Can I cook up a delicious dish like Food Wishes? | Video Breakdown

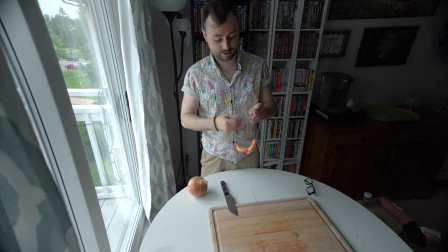Now, if you think the concept of onion goggles is stupid, let's see who's crying in about 5 minutes. Oh, thanks for clicking on this video. You didn't have to do that, but I appreciate it. Welcome back to Video Breakdown, the show where I try to reverse engineer a content creator's style and see how hard or how easy the process is. Today we're looking at one of the best sources on YouTube for excellent recipes, and that's Food Wishes, hosted by Chef John.
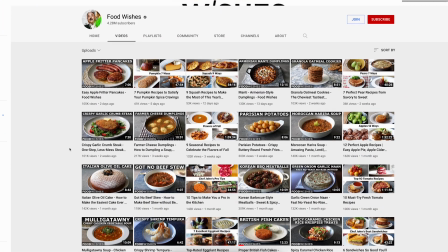Food Wishes currently has over 4 million subscribers on YouTube and almost 2,000 videos, which is no surprise because Chef John's been on YouTube for 15 years. I've been a fan of Chef John and Food Wishes ever since my brother showed me his recipe videos. His interesting way of talking can take some time to get used to, but once you do, you are going to find some excellent recipes that you're going to want to make for all your friends and family. Personally, I'm a big foodie, I love cooking, and I've been really excited to do an episode about a food-related channel. So what better food channel than Food Wishes? Let's jump over to the computer and do a little bit of research on what we're dealing with.
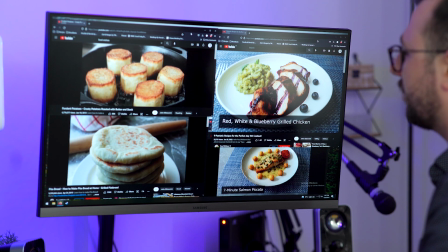Okay, so we got that classic piano riff that I imagine is probably GarageBand or iMovie.
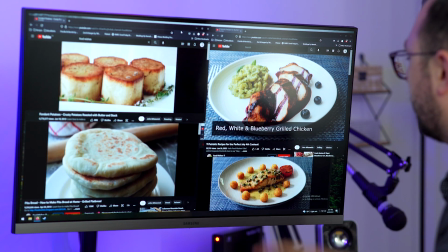We got a little simple banner that comes up, maybe 80% opacity showing the name of the dish. Little zoom in of a final picture of the dish,
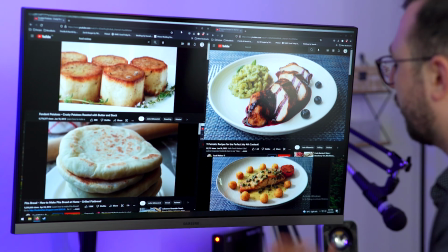usually on a placemat or food styled in a nice way.
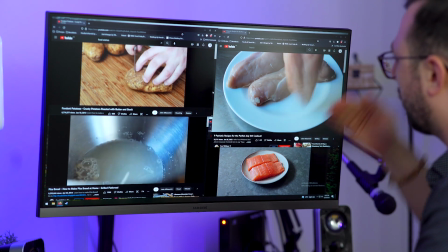And then after that, he basically just very simply points the camera at what he's doing, sort of from like an eye level looking down at the table, and makes the recipe.
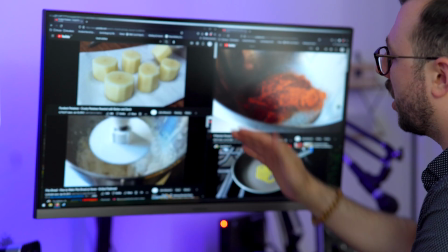He's got some close-ups, some slightly wider shots, varying backgrounds of cutting boards or his classic metal table or just on the stovetop.
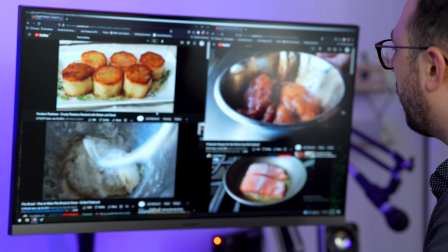And of course, he has his very specific way of talking. And he always has a little pun where he says, "You are the da-da-da-da-da of your da-da-da-da-da."
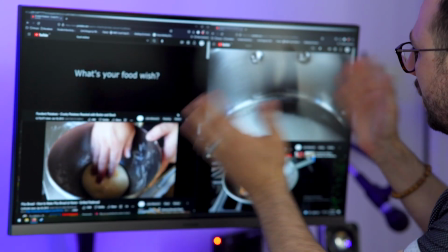And of course, he doesn't show his face. He keeps the focus on the food. Pretty simple approach.
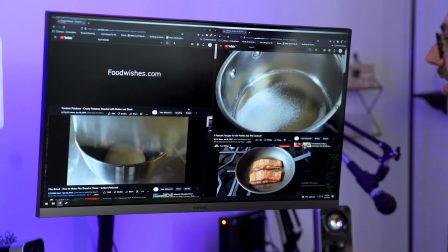I love it. As usual, I'm gonna try and produce a video in the Food Wishes style that is about a particular topic that he hasn't already covered, which is gonna be very difficult because at almost 2,000 videos, what food hasn't he covered? But I think I found one. I know Chef John actually invents the recipes and takes the time to test them out before filming, but honestly, he's probably been honing those recipes for decades, and I'm feeling a little bit under the weather and I need a bit of a simpler episode, so I'm just gonna pick an existing recipe. And that recipe would be this. This is baked penne with sausage, zucchini, and fontina. This is a recipe that I have made before, and I can tell you it is absolutely freaking delicious. My mom showed me this recipe, and she said she got it out of an old Bon Appetit magazine.
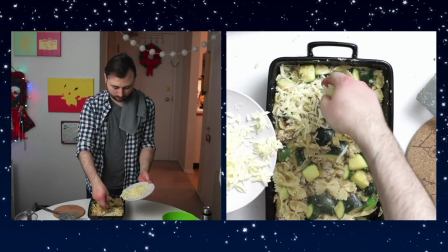I've actually made this recipe on camera before, but that was in a completely different style than Food Wishes, so this will be something a little new. Now, the reason I picked this recipe is, while you can find it online, not only has Chef John not done this recipe as a video, but I couldn't find anyone on YouTube who had done this as a video. So hopefully by the time we make it through this, you'll have an appetite for this recipe and a nice instructional video to help you make it. Honestly, the videography in these videos is pretty rudimentary, no offense, Chef John, so I'm not really envisioning many technical challenges along the way, but hey, I've been surprised before. Now, considering my current situation, shopping for this one might be a little more difficult, but let's try to make it happen.
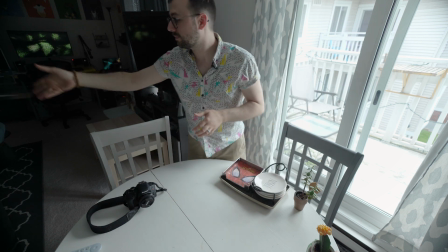Okay, since the recipe's
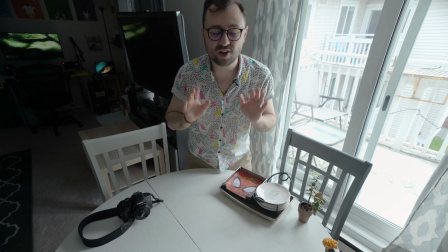already solidified, I'm just gonna worry about filming for now, and I'm gonna write the script and do the voiceover later down the line.
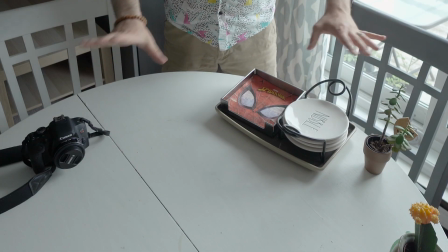This is the easy part. Our dining room table here is where I'm gonna film, but the surface is looking a bit worse for wear.
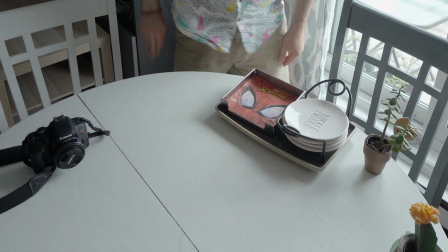It's been a while since this was painted.
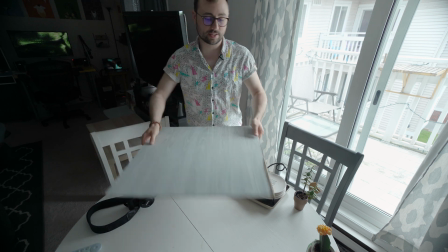I would like to use this little square backdrop that I have, since this looks a little nicer and it's closer to what Chef John actually has in his videos.
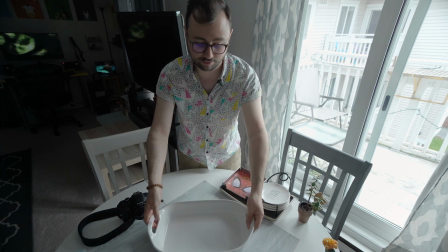But I'll have to be careful to hide the edges. This is the casserole dish that I'm intending on using for this recipe, and you can see it kind of just fits in there.
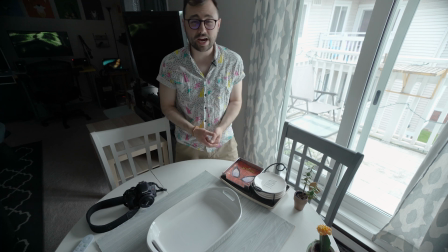So that might be a little bit of a challenge. I don't know if I'll go with this. As far as camera and lighting go, it seems to me like Chef John only uses natural light. He has a lot of reflections in his videos, and I never really see any light set up. Maybe I'm completely wrong, but for now, I'm gonna go with the nice soft lighting that's coming in through my window.
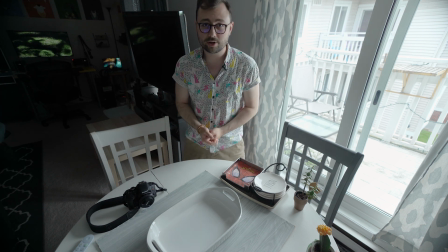There's a lot of clouds out there, so that's looking pretty good. Let me get some of my gubbins out of the way here.